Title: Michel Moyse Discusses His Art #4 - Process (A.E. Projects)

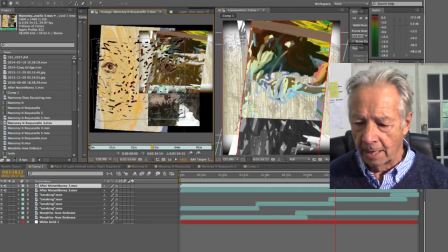I you know stayed with it for a couple of days and decided maybe it's not as interesting as I thought it was so but I did end up
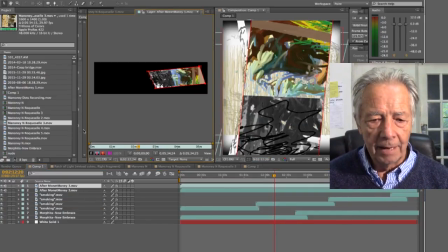using it and yet modifying it through
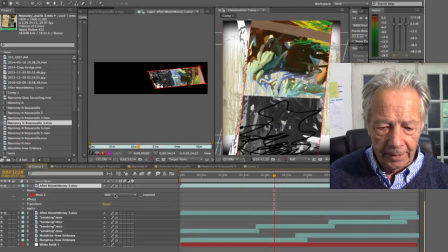a mask again so that's the mask I inverted it just so you see where it is and the mask is changed
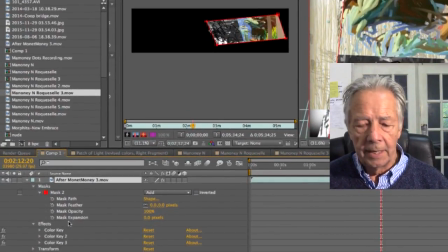in
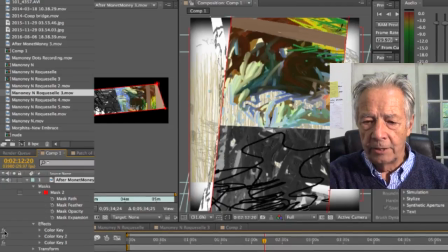color it's hard to see but when I change that you see that this layer is a little bit to the right of that and in the middle and changes it so these are actually the
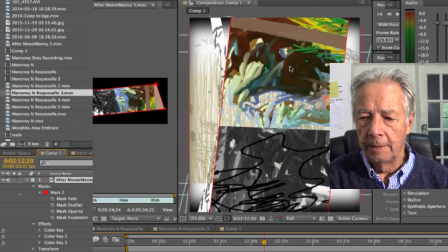mask here is here okay in this vertical strip here and these are all different color keys I keyed out a great deal of it if I deselect these color keys you'll see that it's opaque but I didn't want that totally opaque I
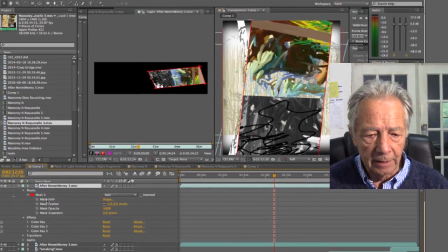wanted some of the background to be seen so
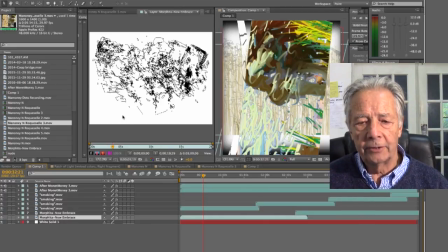I did end up using this flash animation and
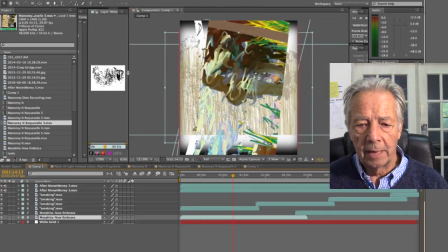let's see if we can spot where it was I ended up keying it so I didn't want the white background of course so
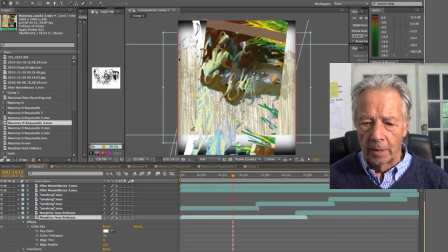it's I placed it on the left side again I wanted some kind of disturbance on the left of my of my portrait my face so you can see that I keyed out the white background I was left with the with the black and then I changed the opacity from
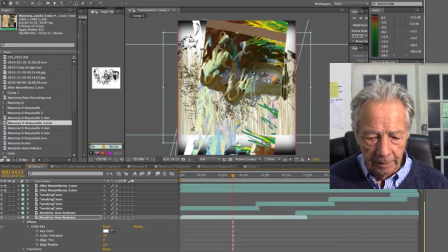a hundred so it's in the background you can see it to 30 because I did not want to drown out the background behind that and I thought that the color the subtle color would be more interesting this
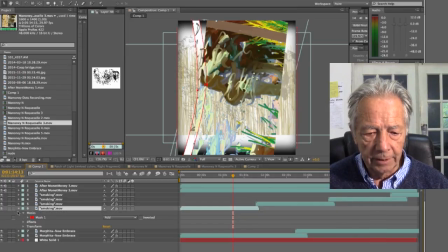is another layer that I end up using if I deselect it this layer I don't know if you can see this but it's on the left side here
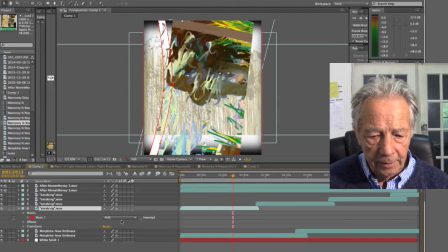and it has a mask I'll get rid of it so you'll see what it is I'll
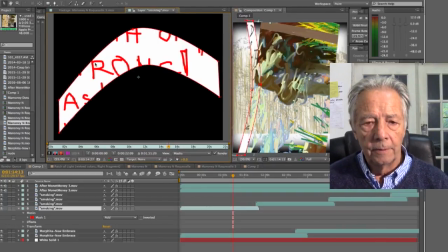make it clear if I show you the layer itself which as you see underwent a couple of changes the rotation is 97 degrees now so you
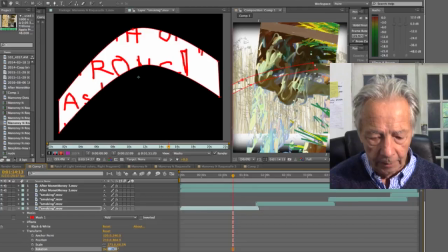see how it's changed it in the composition I'm going to go back to 97 and it's stretched out so the shape of it is different and I
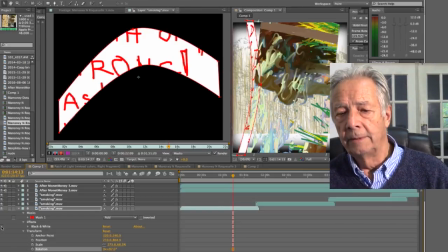made it instead of red on a transparent background I made
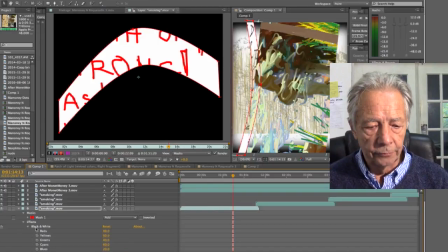it black and white so I went through these
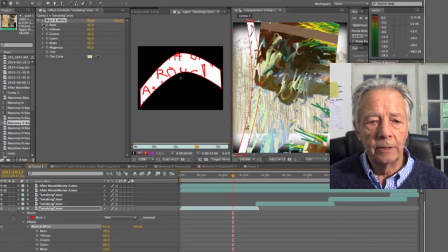black and white effects here to changed it now it's red if I deselect it now it's black and white why I did that I don't know but you know I try to experiment explore things and sometimes they work and sometimes they don't
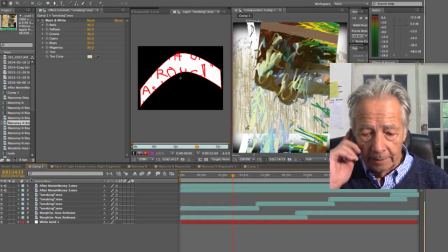so this one has this is without the white background so it looks quite different you notice I think maybe the the important or interesting thing about this is that everything that you
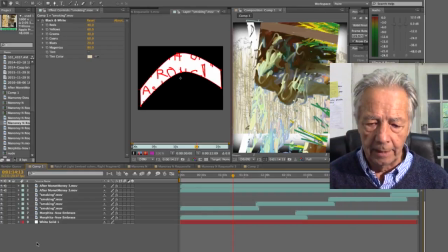do is cumulative and the effects that you get by manipulating each layer individually is often unforeseen.
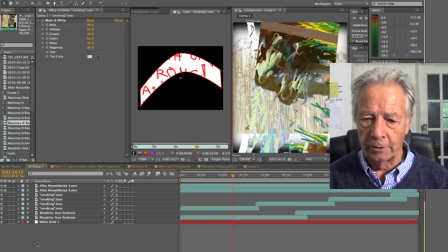You may say, okay, I have a transparency here. I changed the effect or the color from red to black and so on. And you say, oh, wow, this is, look at what happened to all the other layers underneath it. It's interesting or sometimes it isn't. But it's, it's, I love the exploration, the fun of doing
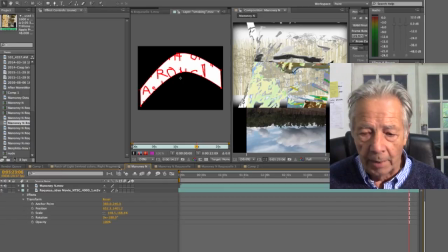this this is a patch of light this is let's see if I can get to this
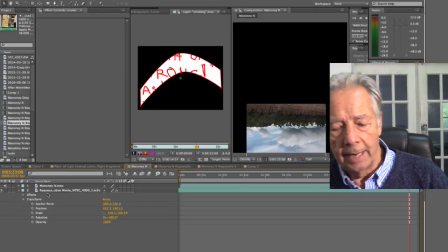remember that I said I had used a little video of of
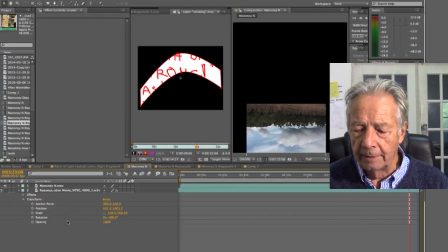a traveling shot that my wife and I were of a vacation I was having in the south of France and this is it here this This is Ruxelles, so you can see that I've inverted this, and I thought I would have some effects on it,
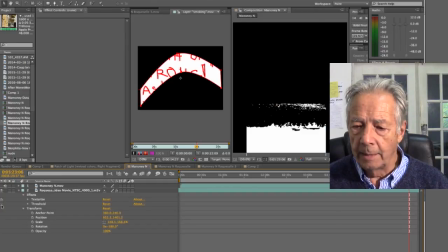and I decided not to enable these because I wanted the color.
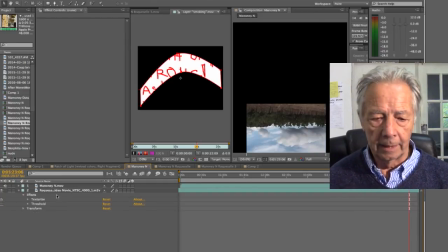Ultimately I thought the color would be fun.
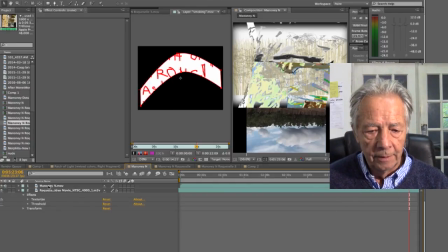If I select the top layer, of course that's one of the movies that I had done,
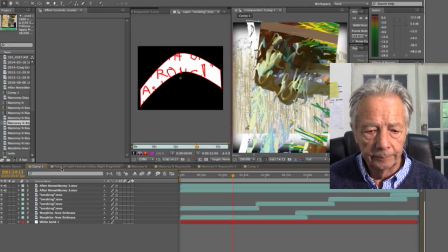similar to the to this one here and brought in and
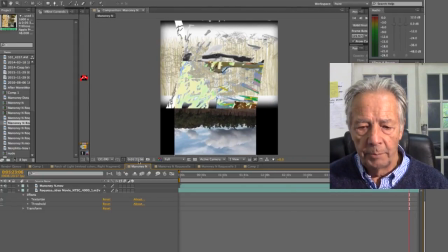then placed in a little bit of a different place because I wanted
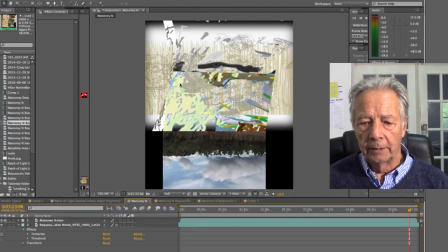the reflection to fit in so ultimately the top the other layer was on top the other image was on top composition is on top and this one on the bottom so
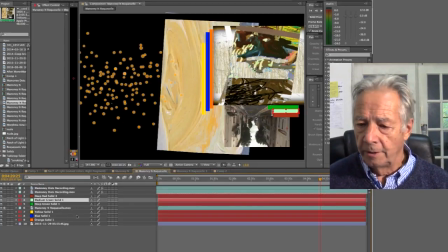again this is another iteration that I thought might be interesting.
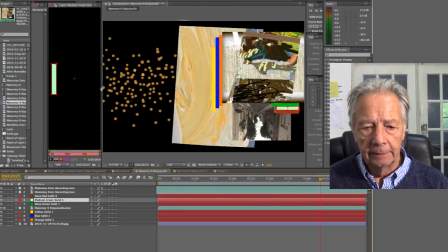What happened here is that the image was too predictable. I wanted something to destroy it. I wanted something to set it off, you know,
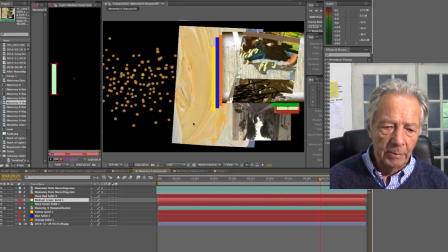maybe instead of rectangular it would be oblong or maybe instead of firm it would be soft. Maybe instead of known it would be unknown or it would lean towards an absurd expression of some kind or just some
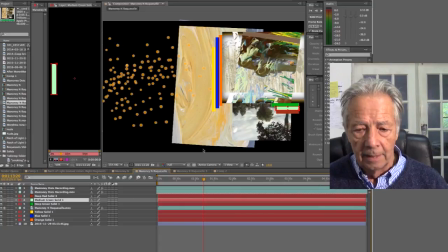unknown quality that I thought might be interesting but in terms of this this is what really prompted me maybe incongruity is really the word I'm looking for what I wanted to do
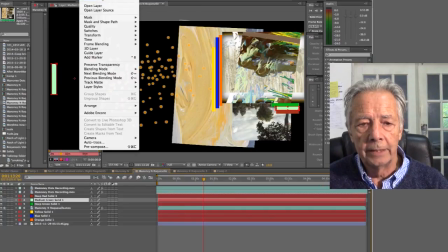was to select just a basic solid shape superimpose it on top of this stuff
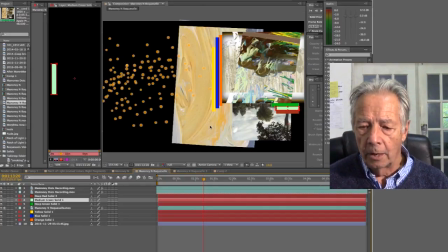here you can see that I've added a larger segment of the oil paint background moved the other layer that the other composition that you had seen earlier to the right
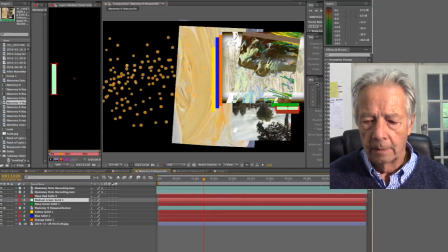changed the ratio of horizontal to vertical in it from the other ones it's more drawn out in fact I think this composition is
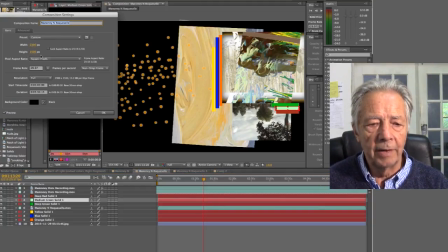19 no it's 2300 by 1500 so I don't pay much attention
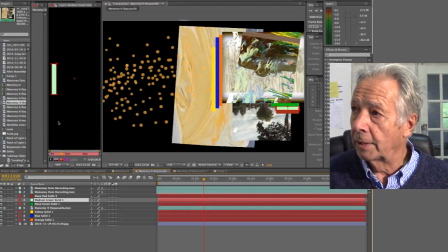to the aspect ratios that are traditional in video if I need something bigger than 1920 1080 I will it just takes longer to render but I think
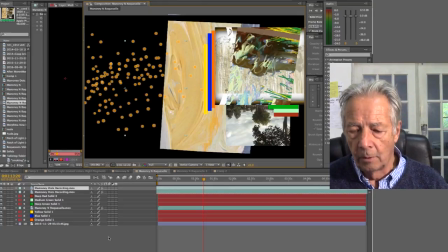I find that a more freeing from the traditional video formulaic 1920-1080-12-87-20 which restricts me in a way that I don't like.
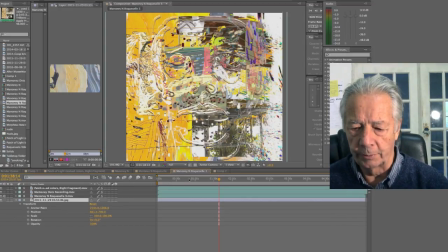Back to or onwards to the last composition that actually became the final version of Mamounet.
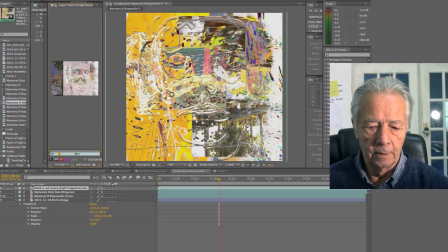This is you recognize the the right fragment to the triptych that I incorporated.